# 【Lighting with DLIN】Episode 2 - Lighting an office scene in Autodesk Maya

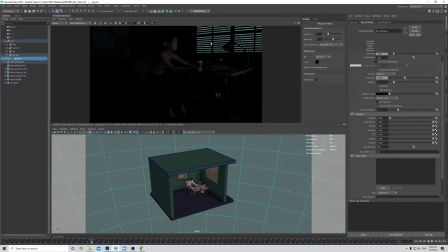[4:14]
If not, you see your alpha of the windows, it gets rendered um, that you don't want from the environment light. Okay, so that's environment. Okay, so now create our key light, which will be our moonlight. So I will use an area light.
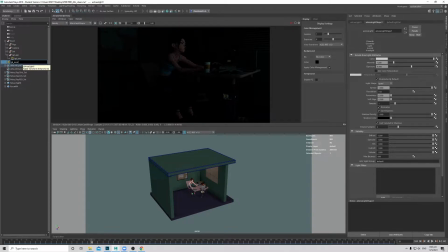[4:32]
So this will be my moonlight. Okay, put into my light group. Okay, create an AOV for it. So moon, render settings, GPA underscore moon.
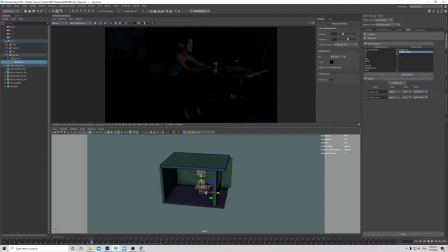[4:47]
Okay, so got my moonlight. Okay, make it bigger. Okay, so what I like to do is I like to look through the light and then frame to one of the.
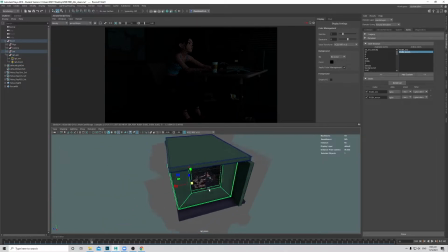[5:00]
Okay, Okay, so I will angle it something like from the moon, and then from this angle probably it will catch a bit of the face and rim a bit on the hand. Okay. Okay, so we'll go to the Moonlight.
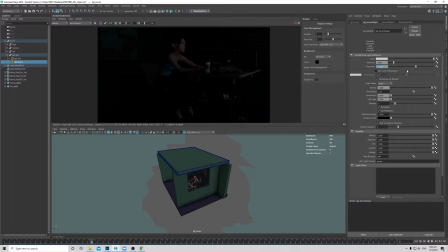[5:17]
Make sure you give a bit of exposure to it. So let's just try 10 first. And then let me just tint it a bit bluish as well. Okay, we'll go to the Moonlight. So it's not doing anything.
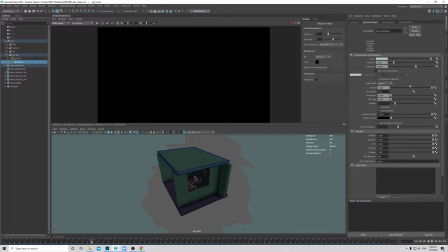[5:35]
So probably okay. So before I increase exposure, probably the spread is too much. I just reduce the spread. Still nothing. Okay, I will start increasing the exposure then. Okay, so it gives me a bit of
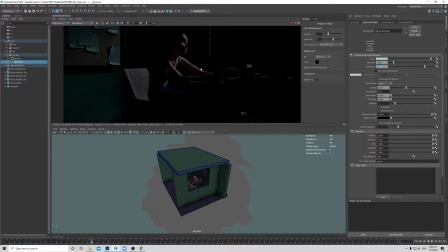[5:54]
shipping onto the character, exactly what we imagine. A bit of rim light onto the characters, a bit of shaping on the face. Looks pretty cool. Okay, and since it's a night time, I would imagine
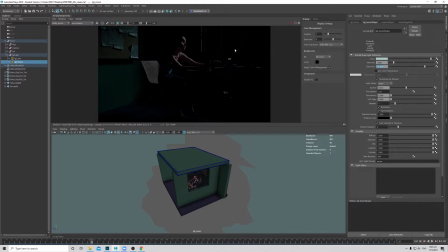[6:09]
I would want to have some of the volumes that comes through from this moonlight, and then just to enhance the shot a bit more.
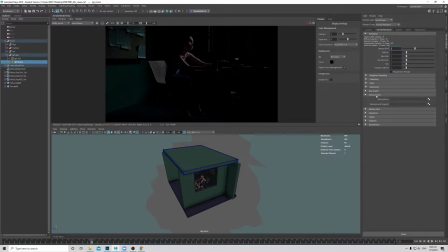[6:17]
So I will go to my render settings, go to unknown renderer under environment, add in the AI atmosphere volume.
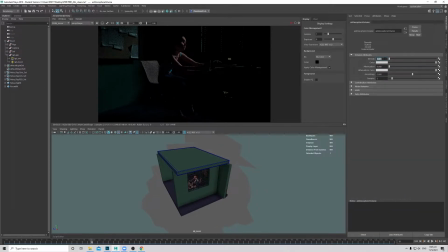[6:26]
Okay. Okay, just make sure you give it a bit of density. So let's try 0.01. Okay, nothing happens. Okay, let me just double check my moonlight, make sure the volume is on.
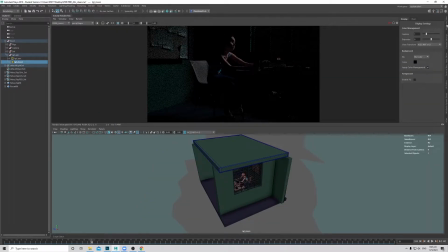[6:42]
Okay. Um, okay.
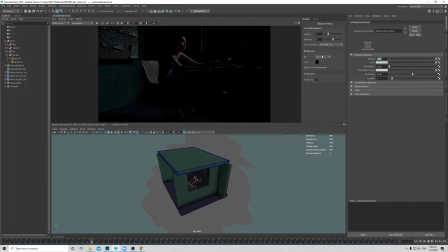[6:48]
Let me just double check. Let me just turn on the density to 1. Still nothing. Color attenuation. Oh, wait. Is it? Yeah, I am in the AOVs.
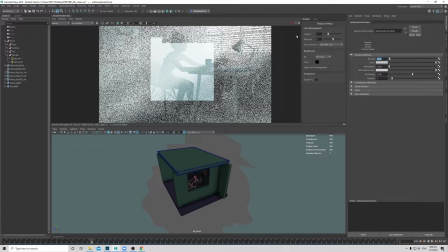[7:03]
Okay, cool. So 0.01. Render again. Okay.
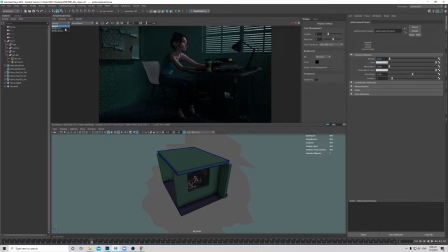[7:11]
So now we get a bit of the volume that comes into the scene. Okay, let me just double check what exactly the moonlight is doing. Yeah, okay. I think it's a bit too bright. Let me just okay.
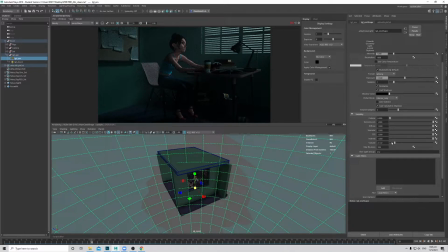[7:28]
So first I will go into my ENV. Just make sure that my ENV is not contributing anything to the volume first. Okay, let it resolve a bit. Okay.
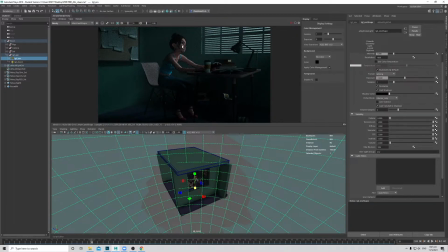[7:44]
Doesn't look too bad, but I probably want a tighter volume so that it does not hit all the way to my wall behind. Probably I want to angle it slightly off, reduce the spread a bit more.
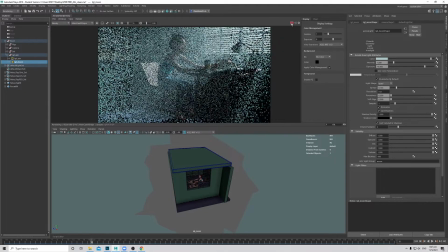[8:02]
Okay, so now we feel all the negative rays in the scene, which is nice, but of course the volume is too bright. So now we'll reduce my exposure.